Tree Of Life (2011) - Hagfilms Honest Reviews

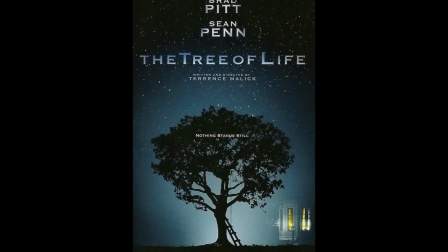39s
Terence Malick's most recent project is The Tree of Life, winner of the Palme d'Or at Cannes and a project that he has been harbouring for a long time.
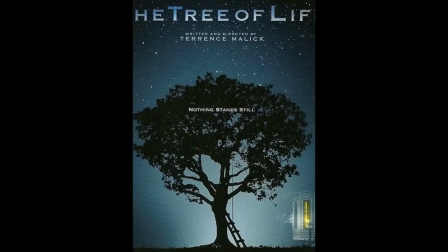47s
Many could argue that he has possibly been building up to, with his slow evolution of films that predate this.
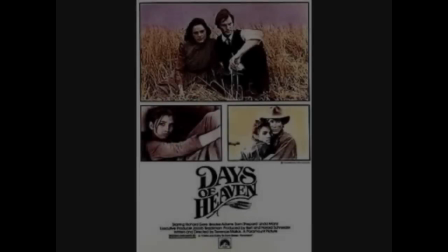52s
As his movies progress, they get somewhat more soaked in his own style and themes.
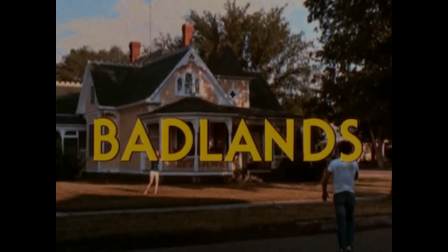57s
His debut feature, 1972's Badland, is by far the most easily digestible of all of his movies, and The Tree of Life being the most obscure.
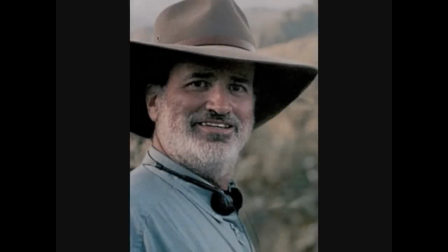65s
I enjoy Malick's work. He is one of the few directors that I actually get excited about each project that he does.
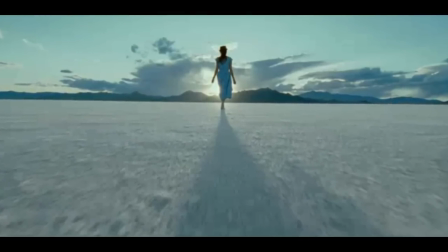70s
His eye for beauty, his unique lethargic style, and his incoherent and surreal psychological form of storytelling to me is intriguing
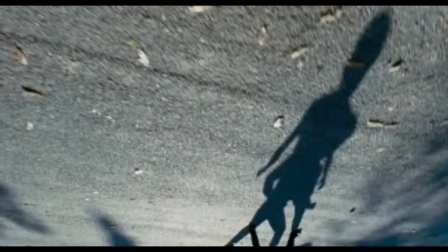77s
and gets your brain operating on a different level than any other filmmaker at this present time. But I can fully understand why many people would find this work tedious and very boring.
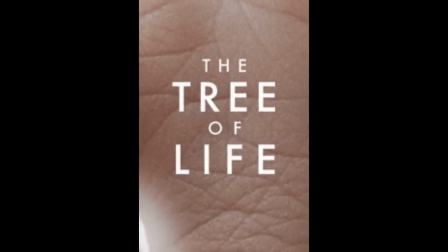86s
To me, this is the difference between movies and films. Malick doesn't make movies, he makes films, an art form rather than a money generator.
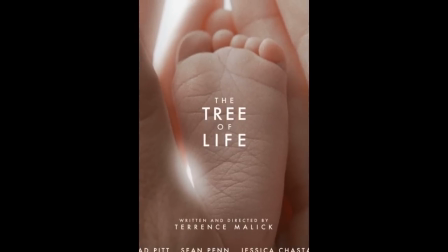94s
In fact, it was reported that some cinemas had to put up a sign warning moviegoers that they would not be refunded their money if they walked out of the theatre,
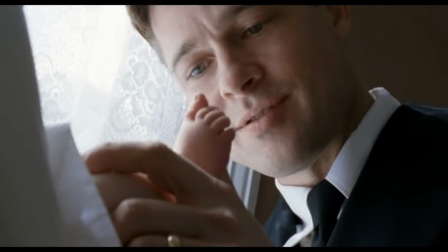101s
so as to put them off in the first place. I suppose that, even though this is a Brad Pitt film, this is nothing like a Brad Pitt film that his fans might expect. The story is about a family, who we see through the eyes of a child, Jack, who grows into a man played by Sean Penn.
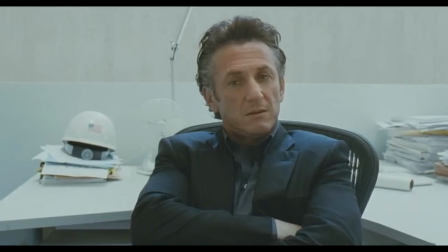115s
Jack as an adult is torn, battling a conflict of personality within him that we see as deriving from the two very different influences of his parents,
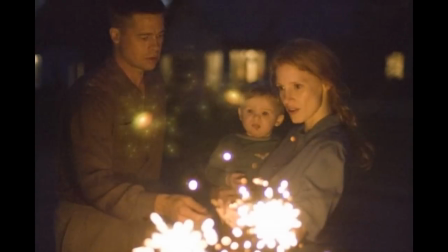123s
and the struggle to come to terms with the death of a sibling. His parents, Jessica Chastain and Brad Pitt, are both excellent,
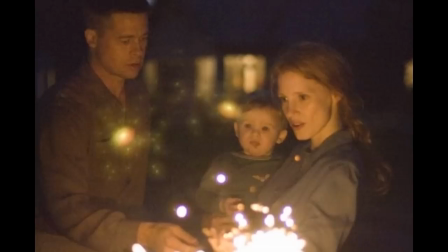129s
although I found Chastain's scenes to be far more exemplary than Pitt's, bringing to the screen a natural love for the children that could have been real.
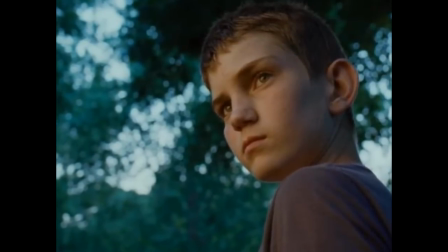136s
The children too were superbly cast. Young Jack, played by Hunter McCracken, brings such a tortured performance to his role.
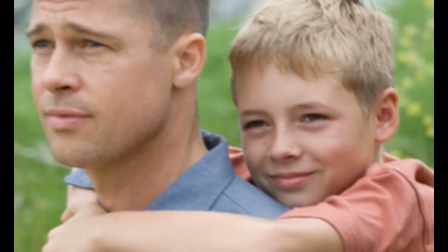142s
The second son, whilst not as much in the limelight as McCracken, is superbly cast and I felt bears a striking similarity to his on-screen father, Pitt.
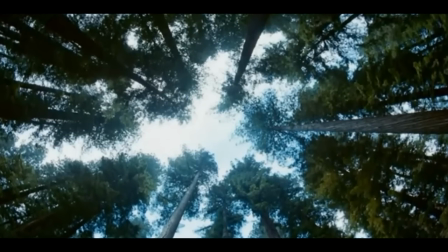151s
In the movie's opening scenes, we are described two forces, grace and nature, and through their description we can identify that the mother symbolises grace.
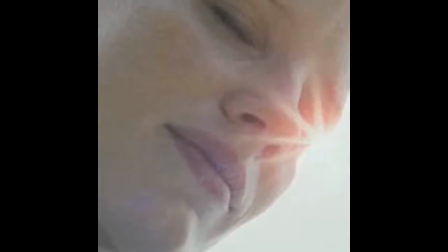159s
She lets the world be, moves within it, not disturbing those around her, allowing her children to be children.
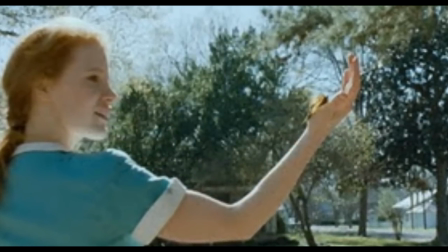165s
Again, she is another female character represented by Malick as being caught up and entrapped in a man's world.
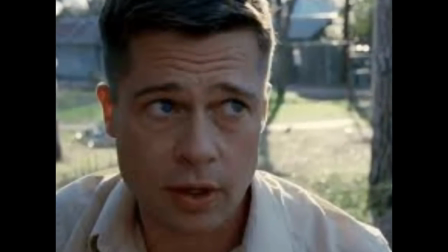170s
The force of nature is the father, Brad Pitt, whose authoritarian discipline is destructive and violent in his selfish need to survive,
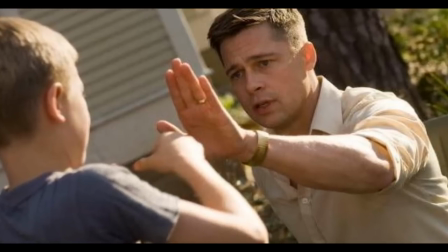178s
demanding obedience as well as demanding love. He teaches them what he wants them to learn, allows them to speak only when he permits it.
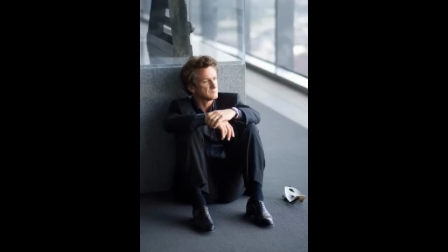185s
Jack admits he is more like the father, although he desires to be purer like his mother, and this is the torment he feels within him.
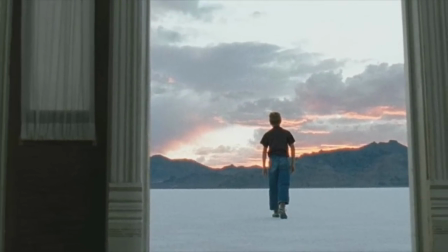193s
Malick's strange use of disjointed editing and inserts of visually pleasing yet mentally perplexing images are all there intentionally,
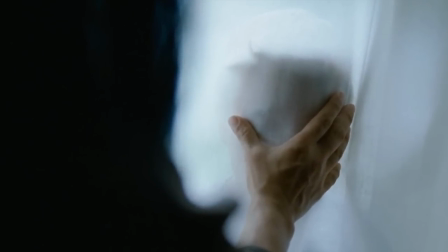201s
and he wants us to address them and their relevance. I sense Malick knows the meaning behind these abstract shots that flicker between the story and the flashback.
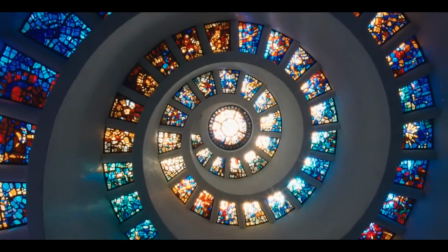209s
They simulate the human consciousness, perhaps being as close to how our brain translates thoughts and memories as anyone has ever dared attempt before.
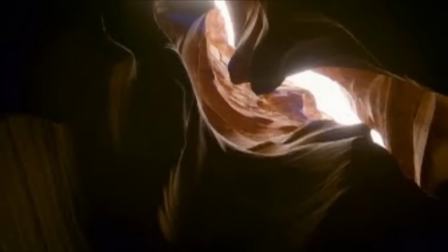217s
Unfortunately, his visual poetry has the opposite effect on the majority of audiences.
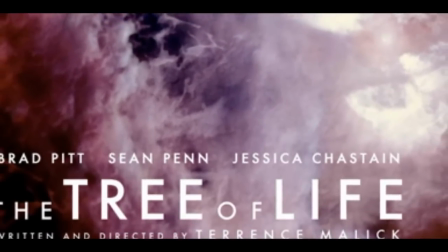221s
If you've been put off by Malick in the past, then I suggest you steer clear of this film, as he takes his constant theme of the material versus the natural to even more fantastic reaches.
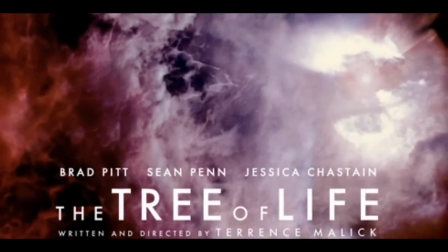230s
Special effects godfather Douglas Trumball of 2001 and Close Encounters
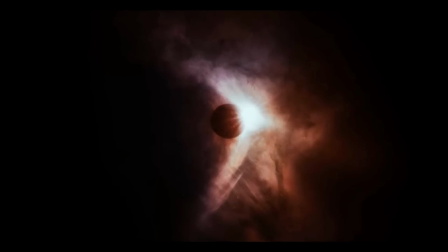235s
joins forces with Malick to create some astounding and spellbinding visual effects of the cosmos,
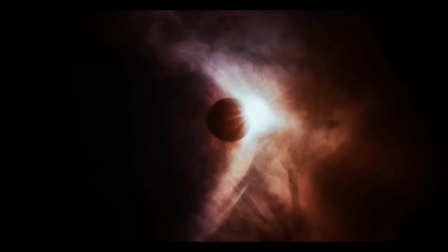240s
which act as bookends to the human story and Jack's emotional journey.
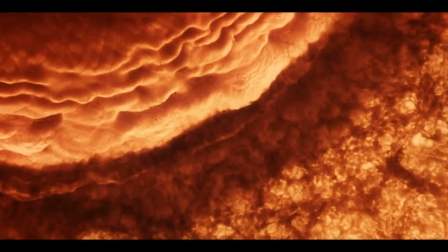244s
You can only hazard a guess as to what these images signify, and I believe that it represents the mother's own method of coping with the death of a son, solidifying her role as Grace,
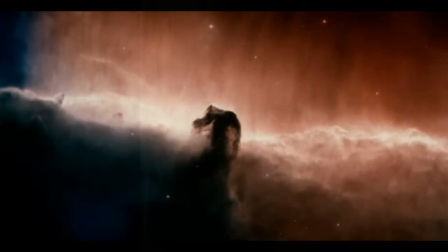253s
accepting the changes of the earth and her place within it. These scenes place our minuscule and insignificant lives on the incomprehensible timescale of the universe,
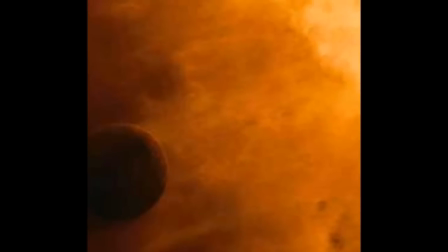262s
a visual treat yet mind-melting in its depth, and requires an intrusive amount of audience interpretation that many will feel put off by.
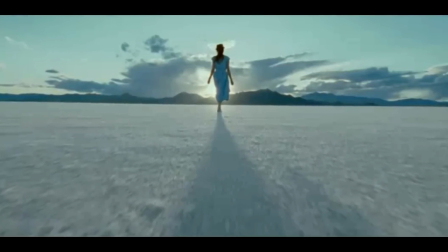270s
These scenes, however, I found easier to comprehend than, say, the scenes at the movie's end of the figures on the beach,
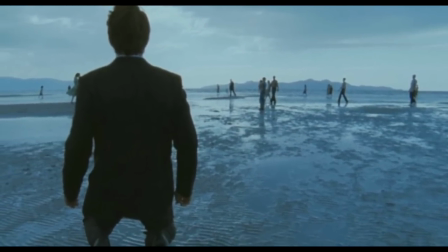276s
which feel like a form of heaven, or perhaps just a vast memory bank in which Penn strolls.